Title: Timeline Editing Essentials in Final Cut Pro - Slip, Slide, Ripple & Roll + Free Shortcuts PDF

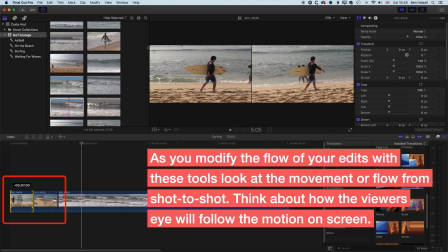491s
When you watch someone walking, you start to count, so you can feel them walking as you're watching it. So it's quite a good way of getting the rhythm of an edit. So if we get this so it lands off the foot, so maybe his foot's in the middle there, we'll play this through.
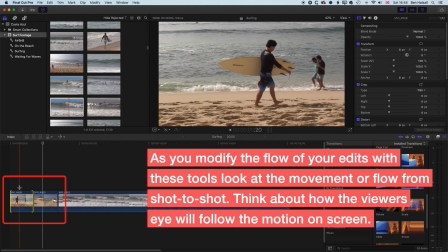507s
So it doesn't feel like we've finished that footstep.
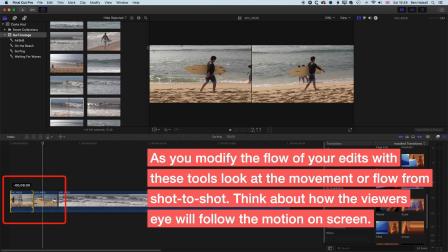509s
But if we move this to the end of the footstep here, so he actually takes a full step in the shot,
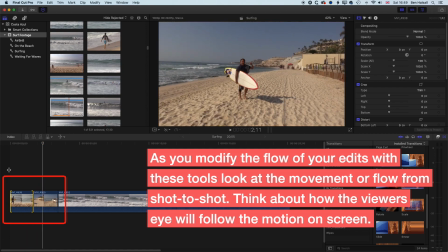518s
then it feels like we've kind of moved more fluidly into the next shot.
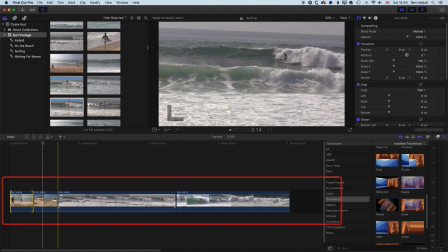523s
So let's grab our select tool so we can trim down the beginning of this one a little bit.
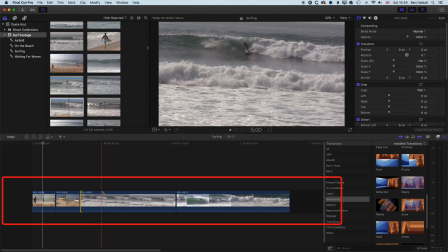531s
So I'm going to start at the top of this wave. So we've got about 6 seconds of surfing here.
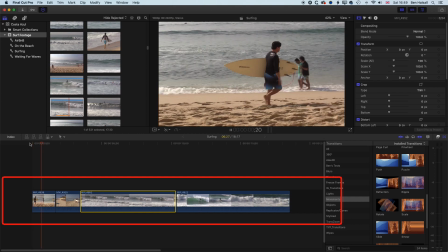536s
It might be too much. So we'll play this through. He moves away.
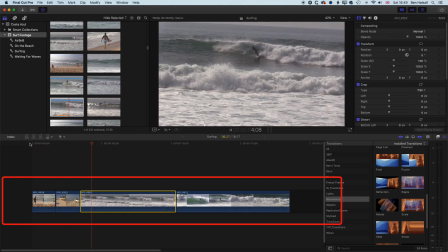542s
We move to some surfing.
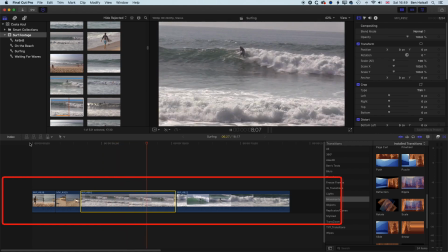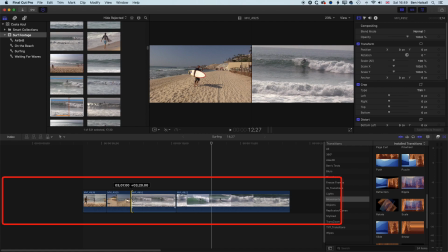550s
And then the close-up of the surfing. Yeah, so we'll trim this down a little bit more. We kind of know at this point that he's surfing this wave.
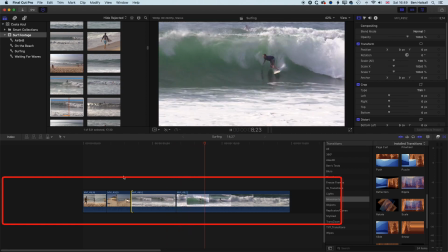560s
And then we go to the different shot. And then we're done.
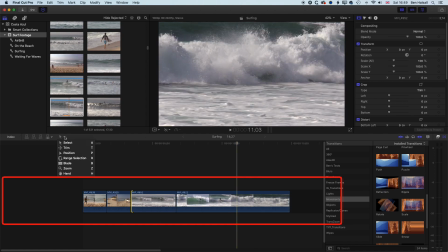565s
And now we can use the select tool to come to the end and trim it down at the end.
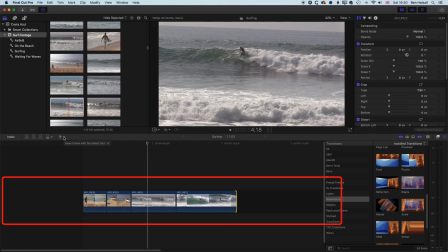570s
So the different edits we've done there are basically the ripple edit,
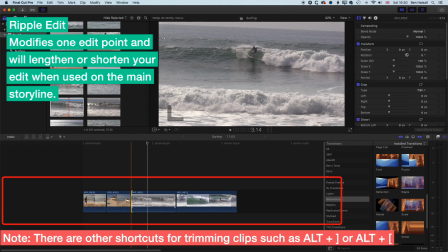573s
when we're just modifying that one edit point and trimming down, shortening or lengthening the clip.
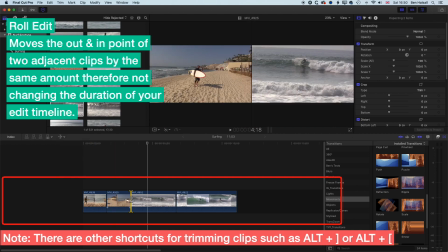580s
And then the roll edit, where we're using the trim tool to select both clips, so the out point of the first clip and the in point of the next clip. And we can see that up in the viewer that we have those two clips that we're editing. And we can roll the edit point without changing the overall duration of our timelines edit.
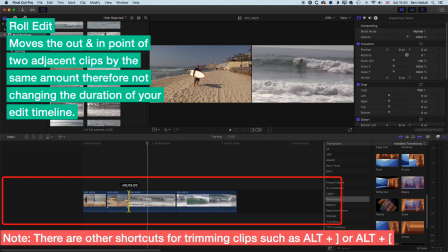596s
We might decide to have the first clip a little bit shorter or the second clip a little bit shorter.
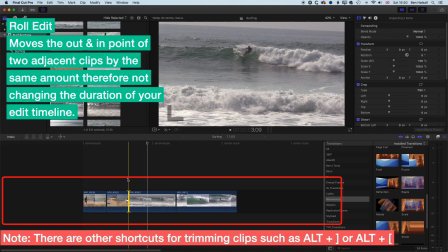601s
We can kind of make that refined decision without having a knock-on effect down the timeline, which is really handy if you've got things synced up in time further down the timeline.
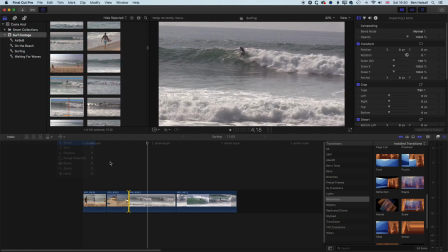611s
And then if we come back to the select tool, just click away and deselect everything.
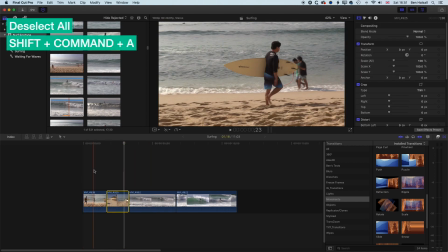615s
Oftentimes, if I've got things selected, I'll use the shortcut Shift, Command, and A. That will also deselect everything.
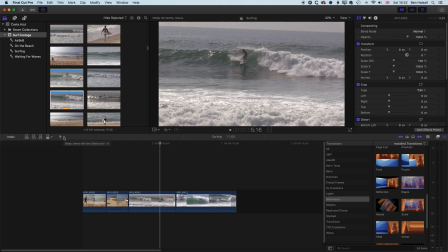622s
So one other way that I can trim and edit as well is by using some keyboard shortcuts. And there's a lot of different ways of doing this, but we're going to look at one particular way when we're actually using these tools selected here. So there's some other shortcuts as well that we're not going to go through, just to kind of keep this video length a bit manageable.
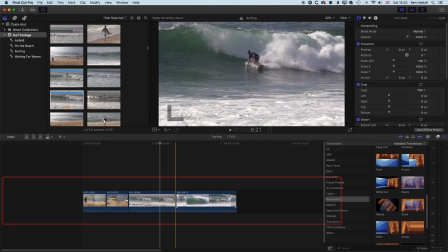641s
So we'll select the selection tool, and I'm going to select the out point of this clip. So on the keyboard,
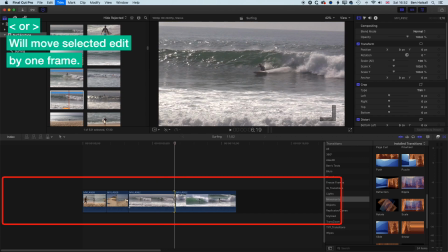647s
I can use the left and right less than or greater than buttons on the keyboard just to the right of the M key to move my edit point forwards and backwards by one frame at a time.
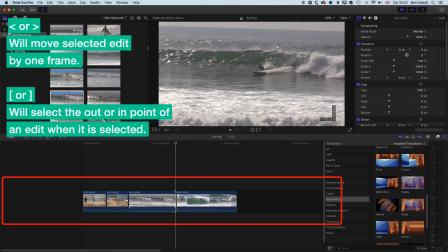658s
I can also, if I'm on an edit point as well, use the square brackets to change between those different edits as well.
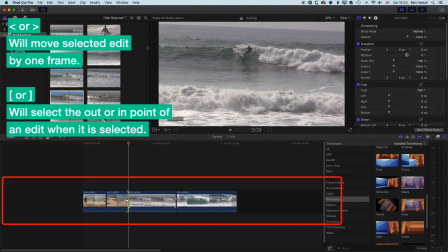667s
And if I actually don't have anything selected, I can select that edit point by using those left and right square brackets. So I can select my endpoint here, and then I can use the greater than symbol to move this edit point forwards, or the less than symbol to move it backwards.
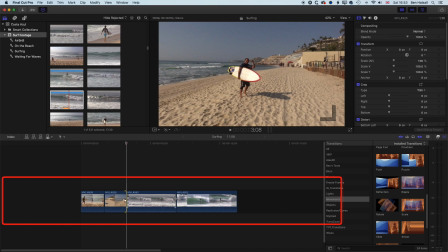686s
If we want to move our edit point by a large increment, I can hold down Shift and it will move it by 10 frame increments. So I can basically trim 10 frames off my clips by holding down Shift and tapping the greater than or less than symbol on the keyboard.
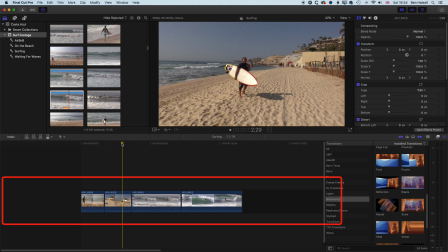702s
And there's just a couple more things to kind of look at here for the select and trim tool. So with the trim tool, we've seen that we can slip our edit here, so we can slip the endpoint and outpoint,
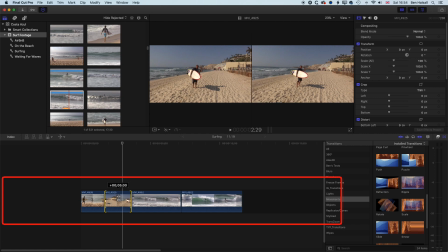714s
and at the same time not change the duration of the overall edit that we have.
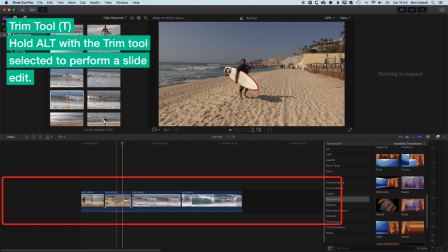719s
And then also, if we hold down the Alt key, we can slide that edit, so we can slide that whole clip on the timeline too.
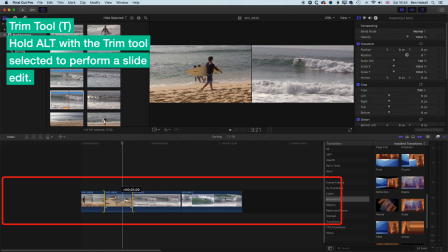726s
So basically, it's changing the outpoint of the clip before it and the endpoint of the clip after it.